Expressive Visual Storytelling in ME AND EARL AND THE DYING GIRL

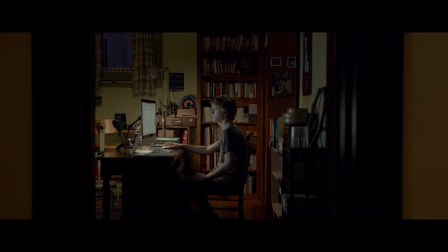3s take it. Action. Cut.
Every now and again, a movie comes along that tries something different.
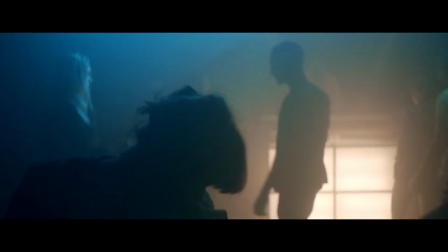11s
Sometimes this is through script form, like Arrival, or through shooting the entire film in one take, like Victoria. These can be great, but they're quite risky. Sometimes, however, a creative team comes along that doesn't set out to break these rules of traditional storytelling, but instead slightly twist them on their own head for the better.
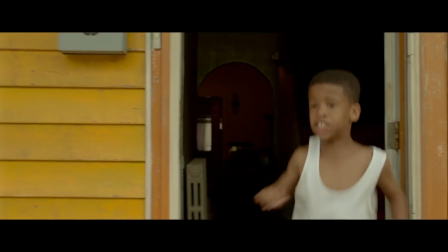29s Doopy, chill!
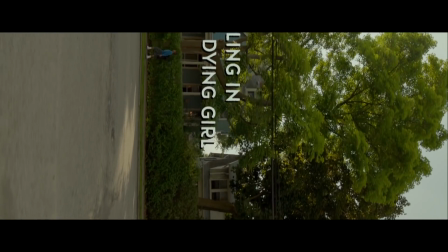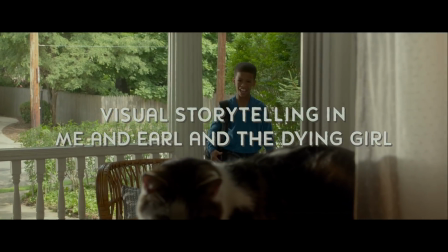40s
Over recent years, young adult films have become something of an addiction amongst film studio heads,
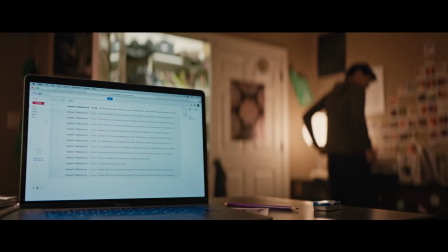44s
with movies like The Fault in Our Stars and Love, Simon doing extremely well at the box office for their tiny budgets.
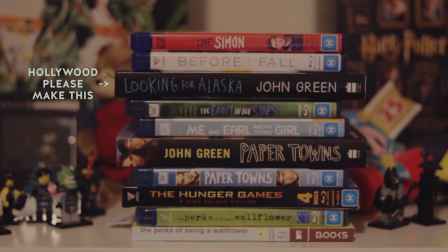50s
Many of these take young adult novel works and adapt them for the screen.
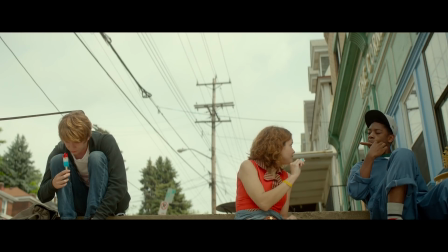54s
For those of you who don't know, Me and Earl and the Dying Girl is a young adult novel adaptation released in 2015 directed by Alfonso Gomez-Rejon.
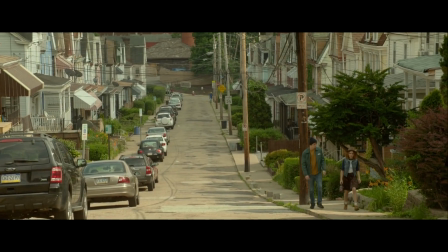61s
What's unique about Me and Earl within the landscape of young adult films is just how Alfonso
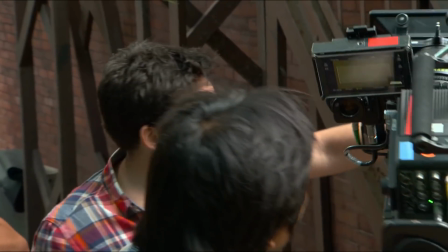66s
tells the story of Greg through a unique visual and narrative lens of Greg's own mind. Alfonso, who learned under none other than Martin Scorsese, used a heavily stylized approach to the visuals of this film.
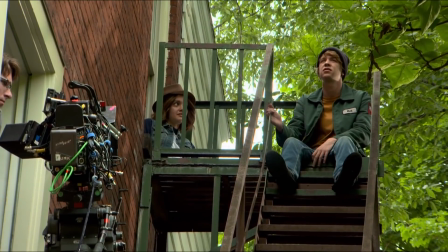77s
Every decision here was made on purpose by Alfonso for the intent of the story. So let's try to break this down without spoiling the entire film.
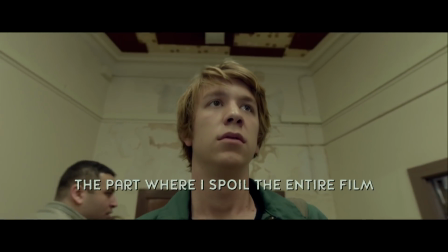86s
Me and Earl is all about Greg and thinking through his mind. Mostly, this is expressed through his voiceover narration that litters the film,
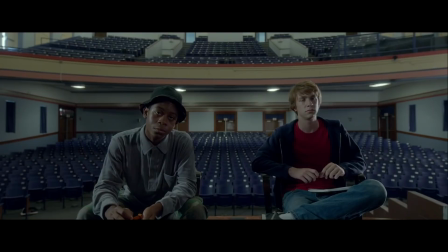93s
but much more subtly is how the camera conveys his feelings and emotions at any given time through cinematic framing and blocking.
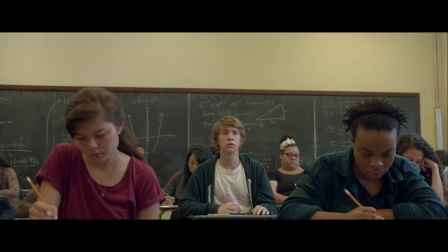99s
There's a lot to dissect about this use of camera and editing here,
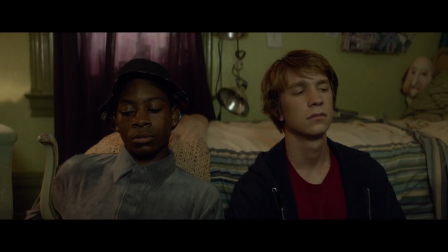103s
but I'm going to specifically focus on scenes showing the key plot points that showcase Greg's character, while mainly focusing on his interactions with Rachel.
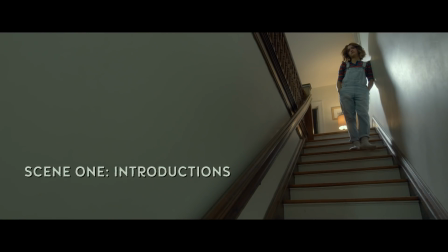112s
Immediately we can see Rachel's effect on Greg's life through her introduction shot to the film.
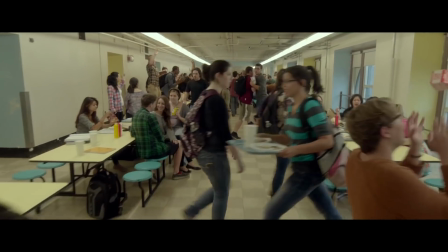117s
Leading up to this point, we've had interesting camera moves that glide around, much like how Greg is attempting to dodge social interactions,
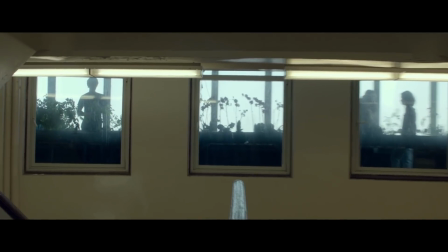124s
and square framing to showcase how Greg has organised his life.
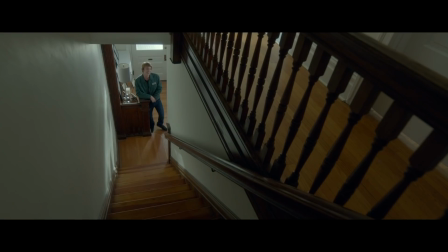128s
But instead, Rachel shakes this up immediately by halting all of that to a stop in an extremely wide-angle frame. This leads into the more simple conversation between them in their room,
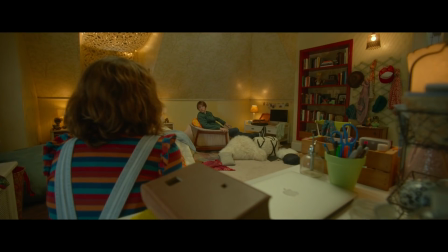138s
where director Alfonso and cinematographer Chung-Hoon Chung sets up one of the key visual storytelling devices of the film, its use of negative space.
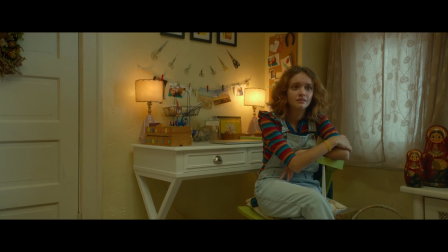149s
Now, if you've seen the film, you understand the significance of these scissors in the background that serve as a key plot point of Rachel's character towards the end of the film.
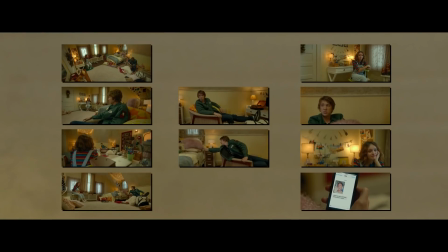155s
But first, let's break down the individual setups used for this sequence. I'm quickly going to mention how it's cutting closer as both characters start to relate and become comfortable with each other,
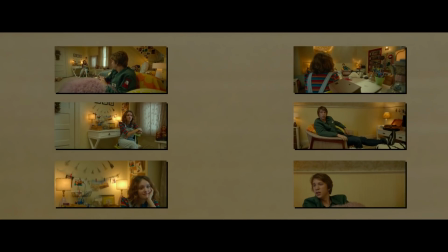165s
just so we can strike out these shots and focus on the dialogue reverses. Now this is where it actually starts to get interesting.
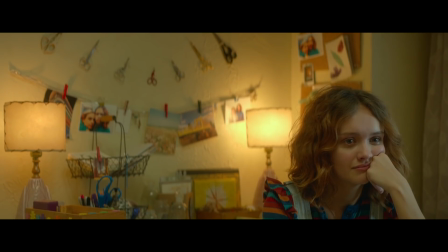172s
This last frame on Rachel actually highlights those scissors, slightly out of focus, while feeling like some odd negative space framing.
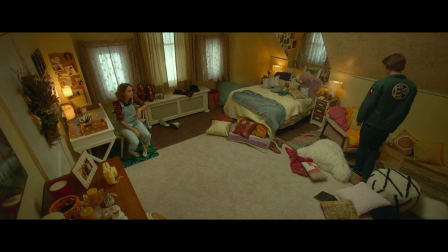180s
The audience at this point has no idea of their relevance to her character.
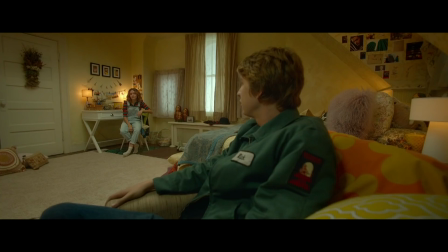184s
If you also look at all the shots in the sequence, we can see that every single shot has been specifically leading up to this moment,
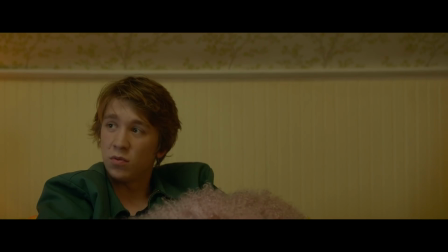191s
this reveal of the scissors on the wall, including doing the complete opposite on Greg's reverse,
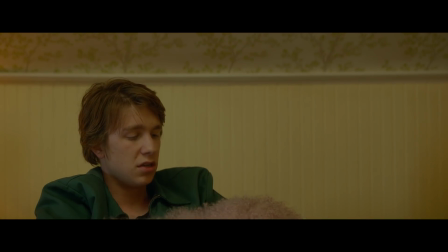196s
where the background is completely flat and detailless, only emphasizing Rachel's side framing more.
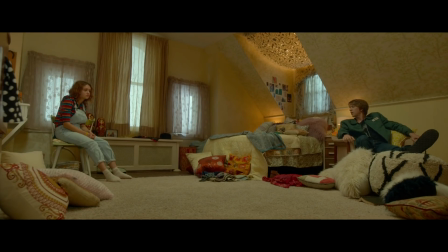201s
And Alfonso uses this device of negative space conversational framing, initially used here just to foreshadow an object, throughout the entire film.
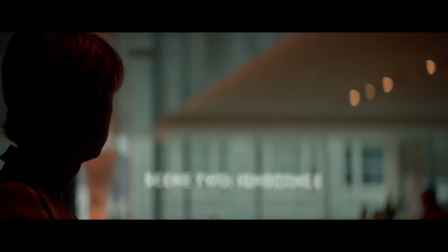212s
Further into the film, Rachel's condition worsens, all while Greg continues to have even less of an idea of what he wants to do and how he wants to live his life.
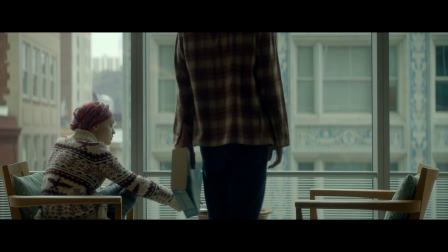220s
Here, the visual idea of using negative space is continued, but used to represent something completely different.
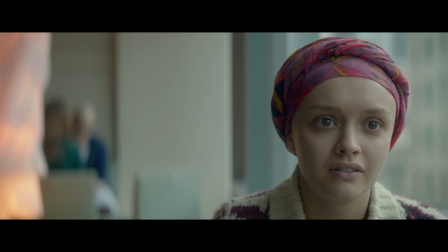227s
Instead of being a device for foreshadowing, it is used to strengthen the character's current emotional states.
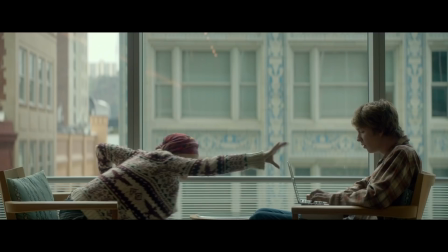233s
Greg, as stated before, is not putting much thought into his future and attempting to completely avoid discussion of planning and breaking out of his organised high school life,
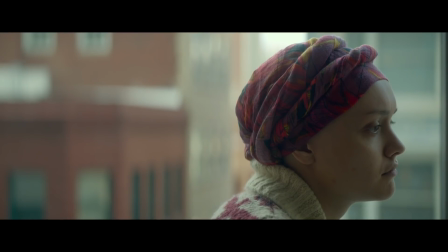241s
whereas Rachel is beginning to question if she truly wants to continue treatment for her cancer,
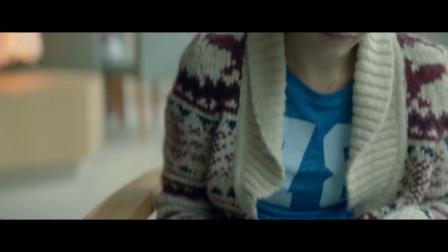247s
and therefore separating herself from tradition with Greg. Those shots mean something rather than the medium. Oh yeah, medium. It becomes about math at that, but at some point it becomes about the left side of my brain, which I don't have. Yeah.
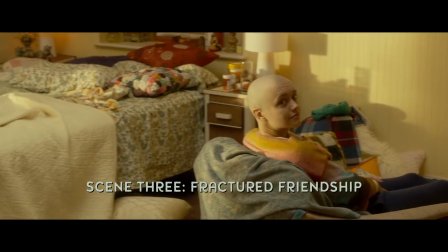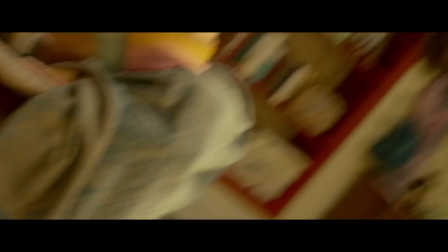266s
By this point of the film, you've witnessed some of the best and worst parts of Greg and Rachel's friendships, leading to this scene that fractures all of that apart.
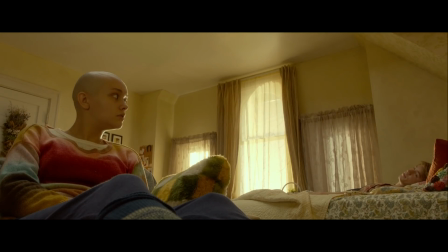275s
Shot in a single take at a wide angle similar to their first meeting, you begin to feel a separation between the characters while you are sitting there in the room witnessing this event. What really lends this scene its impact from its visual storytelling is the lead up to it.
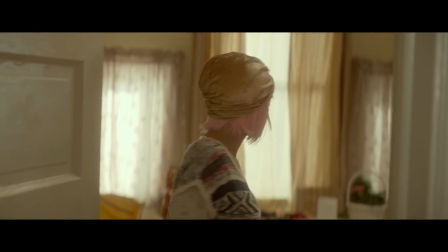292s
As the film progresses, you start to get into its rhythm of editing, shot style, and situational blocking.
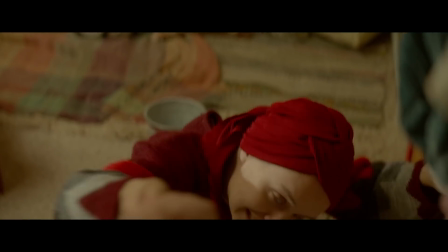297s
Before this shot is a montage of Rachel coming home from hospital and hanging out with Greg in various states of emotion.
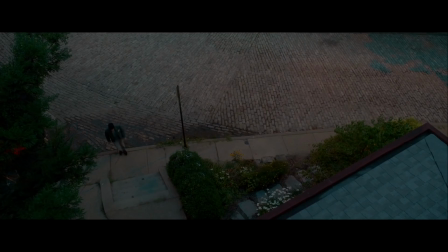304s
The audience is led to believe that this shot will cut away eventually, following this montage format,
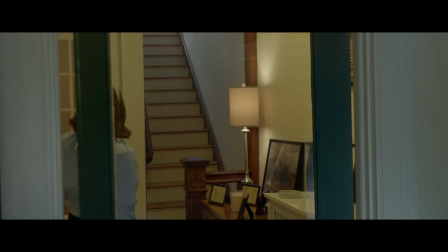309s
to something we are more used to, like the negative conversational framing of the start, which obviously doesn't happen here.
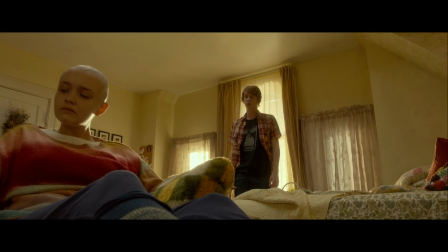316s
On my first watch of this movie years ago, I didn't even notice that it didn't cut away.
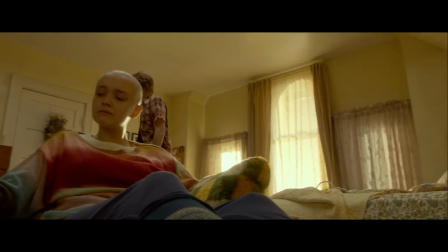321s
I was just there, sitting in the room with these characters, being truly impacted by it. If she's on the left of frame, reclining, and he's on the right, there are no cuts. I could swear there are cuts. I could swear there are movement. I could swear there's movement there. Yeah. Or when you frame people on the left or right, 2, 3, 5 frame is negative space and everything. It holds something pretty strong and emotional.
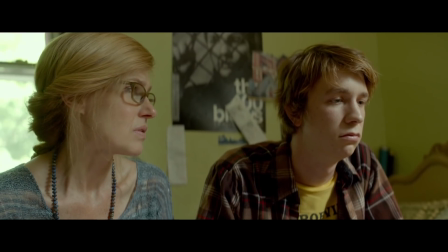350s
Greg has just found out that Rachel wants to forego further treatment, and after that has a fight with his best friend,
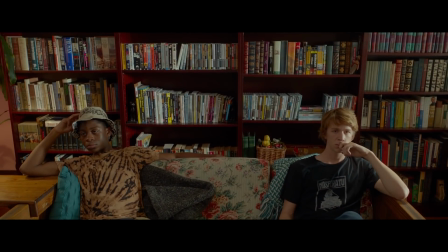356s
co-worker, his best friend Earl, which obviously leaves him in a very emotional state.
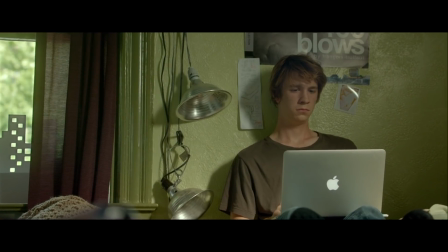361s
Up to this point in the film, Greg has also struggled with making a personal film for Rachel,
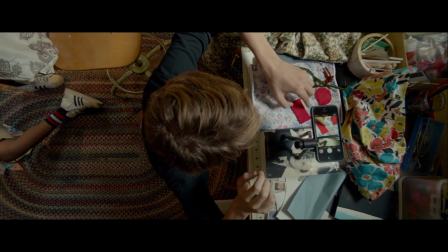366s
and with both being unable to do this and the recent fracture in their friendship, even more emotional baggage is added to his character.
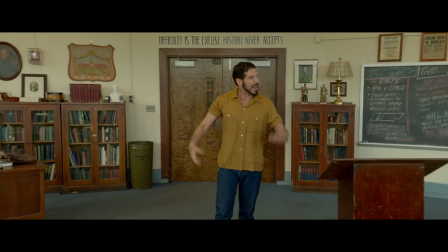375s
Mr. McCarthy, a teacher of his at high school, attempts to console him,
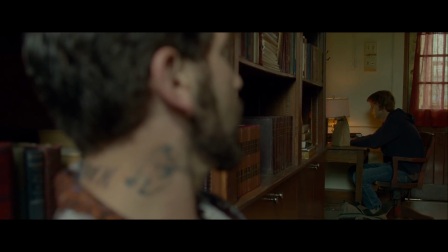379s
understanding the stress of his situation and being one of the only people that Greg confides in. Attempting to comfort Greg, McCarthy opens up to him with a story about the loss of his own father and how that even after you lose someone,
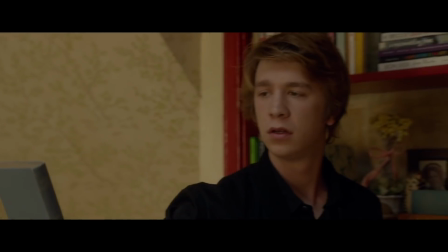392s
their life can keep unfolding to you, learning new things about their personality.
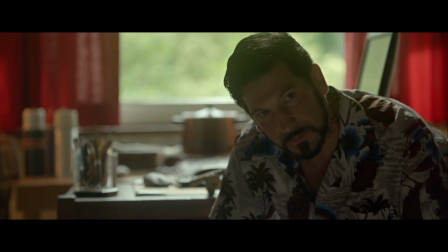398s
Through a zoom in that continues across reverse shots of both characters, we can feel Greg attempt to comfort himself.
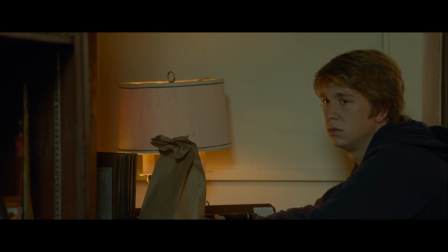405s
The scene is so simple, yet effective, especially with an unnamed piece of score by Brian Eno that brings a somber tone together brilliantly. Talking about music, this is The Big Ship, also by Brian Eno, and it works...
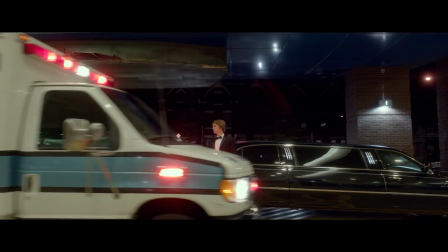422s
Sorry, just needed to get that foreshadowing out of the way.
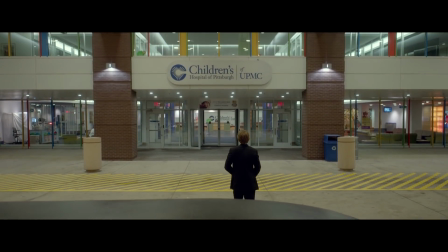425s
And it works wonders for not being too emotionally manipulative while also having the grandeur to fill the room,
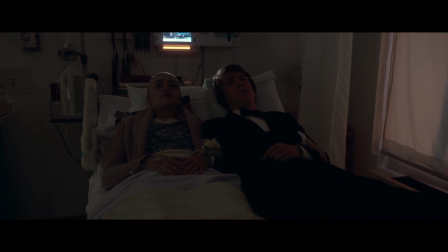432s
which is exactly what this situation needs.
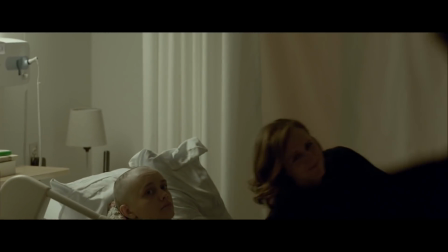436s
Greg is visiting Rachel in hospital on their prom night to show her the film he has been making her this entire time.
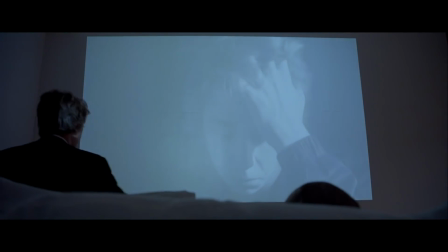442s
It is a big moment for his character, and the simplicity of the filmmaking only helps to amplify the emotions being presented.
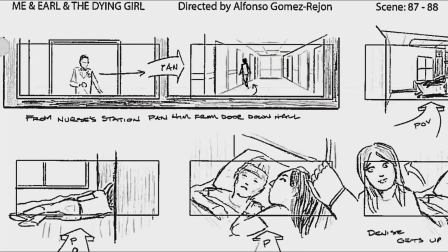450s
The hospital sequence I had storyboarded so carefully in pre-production, but by the time we got to that scene, I had changed. Yeah. And I realized that my approach was completely wrong and too stylized, and it was just about being still and holding on their faces, and it was quite. I know. But there was a whole something you couldn't plan, which is the life of the
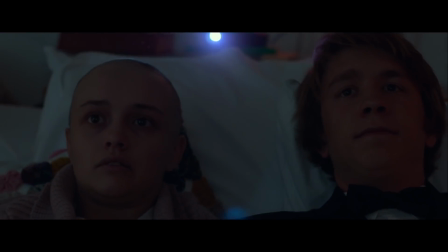472s
flare on the lens that you can't plan for that. No, of course not.
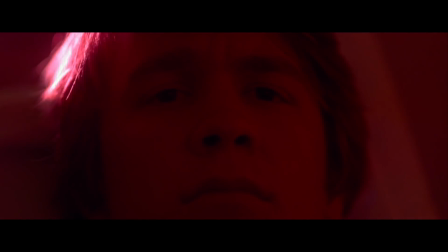477s
Or the colors that were bouncing off the wall and the reds and the blues, so you could be still.
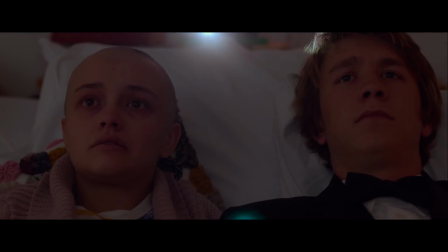482s
Greg has finally altered his outlook on life after his hardships and completed this film that represents his love for Rachel,
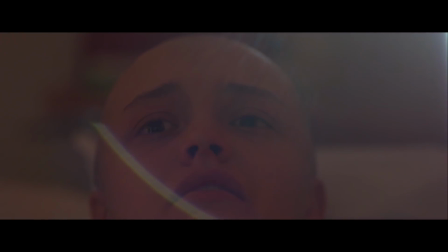489s
while allowing us closer into him than we have ever been before.
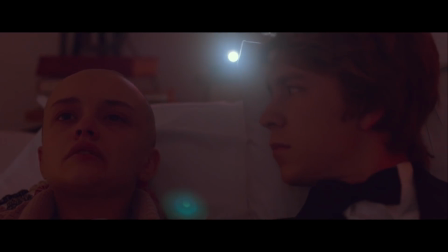492s
But this moment comes too late as Rachel's sickness interrupts the pristine solo soundtrack.